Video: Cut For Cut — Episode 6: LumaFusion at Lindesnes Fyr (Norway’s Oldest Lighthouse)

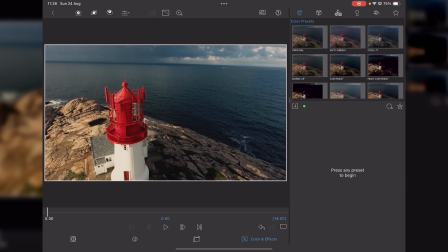And that's all that's really going on this particular compound layer as we kind of wrap things up.
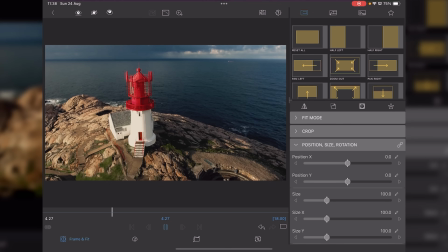This takes in mind the straightening of the horizon. So by the time somebody sort of has a look around the video clip,
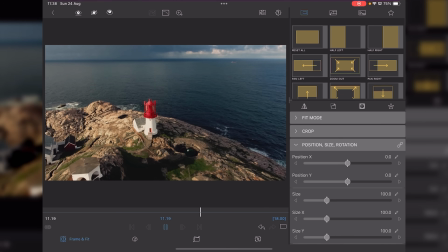rather than just focusing on the lighthouse, or they watch it for a second time, the horizon is effectively straight.
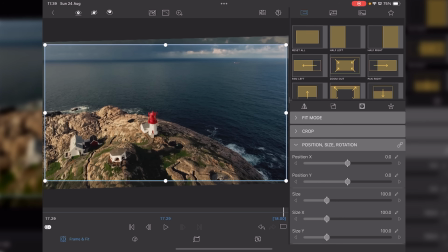And I deliberately wanted the blacks to be quite crushed and give the whole video a moody vibe.
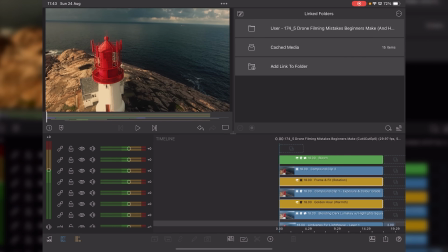The last of our layers is yet again another adjustment layer. It just so happens that it's green because I have tagged it green. That's it. Within this adjustment layer, if we go to our color and effects,
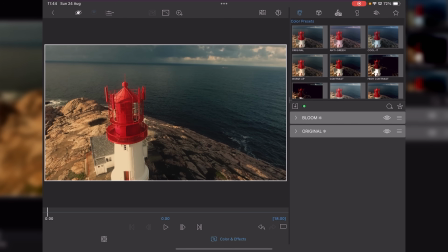one thing you tend to find that when you're filming using a drone, especially a DJI drone, is that the sharpening is just way too much and you should really dial it back to zero where possible,
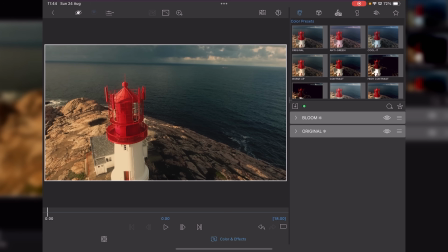and then if you need to add sharpening in post, otherwise you end up with this very over sharpened clip, and this is what we've got here. So to Stuart start here, so to combat this, I have created a bloom layer,
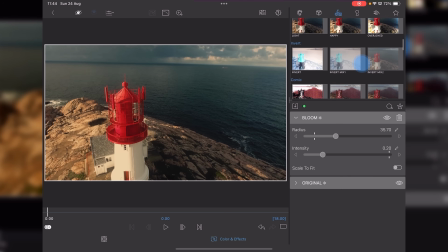and you can get to that from all your effects, and you get gloom and then bloom above it.
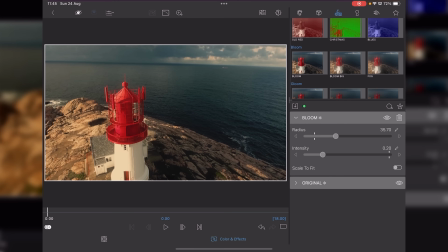So it's just a basic bloom layer, not bloom big or fog or anything like that. You can see the before and after. So it just softens up those brighter parts of the video, as well as sort of helps crush the blacks.
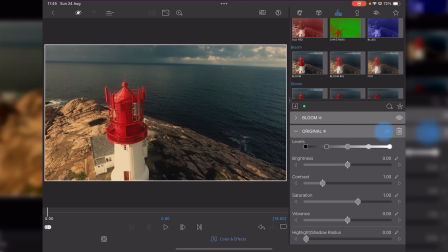And that's the settings I've got going on there. And then I've once again got a final color grade, and that's a little bit more red, tiny little bit of magenta, and a bit more yellow, which I'll just reset.
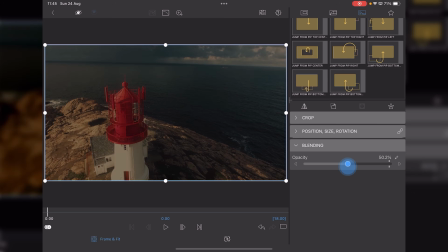We're going to frame and fit. Blending wise, it's set to 100%. because it's going to interact with the layers below anyway.
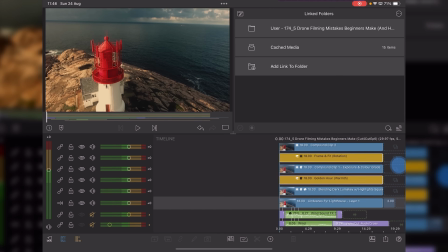So that's all of our layers, of which there's 1, 2, 3, 4, 5, 6, 7. So I'm one over if you were using LumaFusion without the expanded layer options.
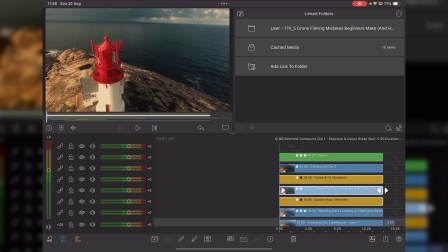But obviously, when you get to the compound clips, you could export these out as a separate project and start with a new set of layers.
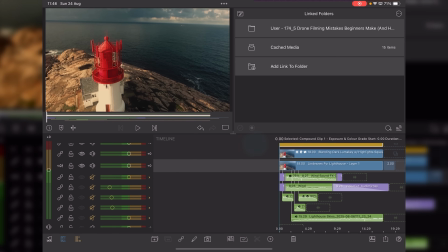That is perfectly feasible.
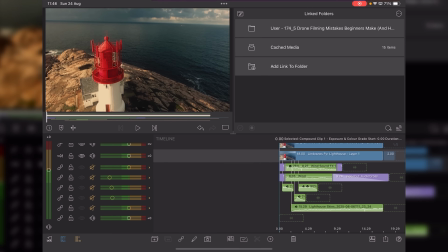And just to finalize things and give a gratuitous plug, the effects that I've added in are from my Cinephonic Volume 1, which you can hear the wind. Then we've got another layer of wind.
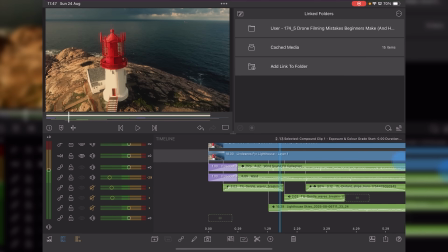And if I zoom in a little bit, because we have waves breaking, that sound as well. And then there's a ship in the distance, so you can hear a gentle foghorn. There you go. Now we've got another set of gentle waves.
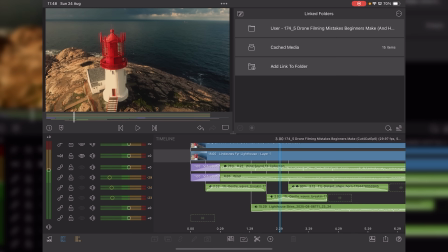Then the final piece of audio is a score that, again, the client has provided.
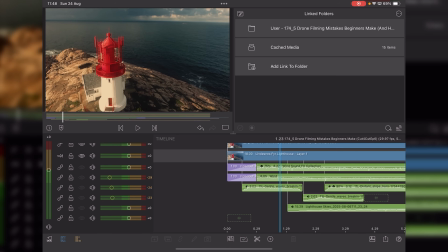And this one kind of comes with a bit of a rise or drop effect, very commercial, and it cuts to black.
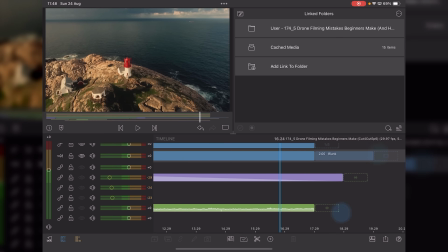So that's the kind of opening sequence.
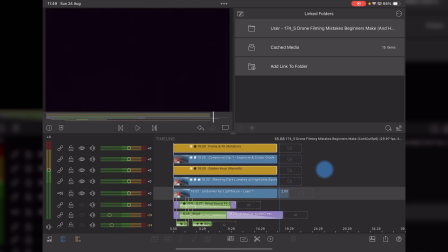I just wanted you to see all the different things that I go through in taking a piece of footage that isn't the best.
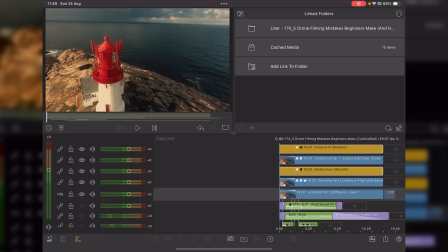I mean, if the client had the budget, I bet they're filming it with my drone. It is what it is.
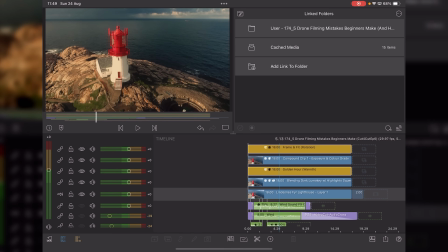We've just got to make the most of it. And that's why we've got two compound exports, effectively, blending, and three adjustment layers to get to a usable piece of footage. And that's us for today.
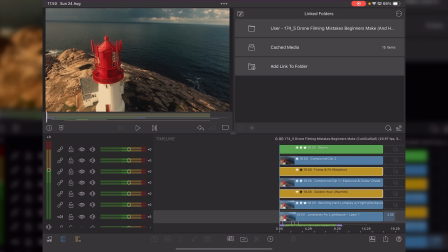If you've enjoyed this video tutorial, by all means, drop a like, share it, and don't forget to subscribe to the channel if you haven't already done so. We have a huge amount of people viewing my videos now, which I really appreciate. But if you want to learn the latest LumaFusion video editing techniques, then hit the subscribe button.
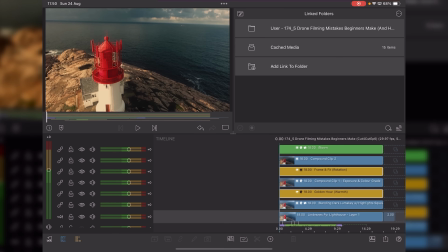Doesn't cost you anything. And I will catch you on the next one. See you later.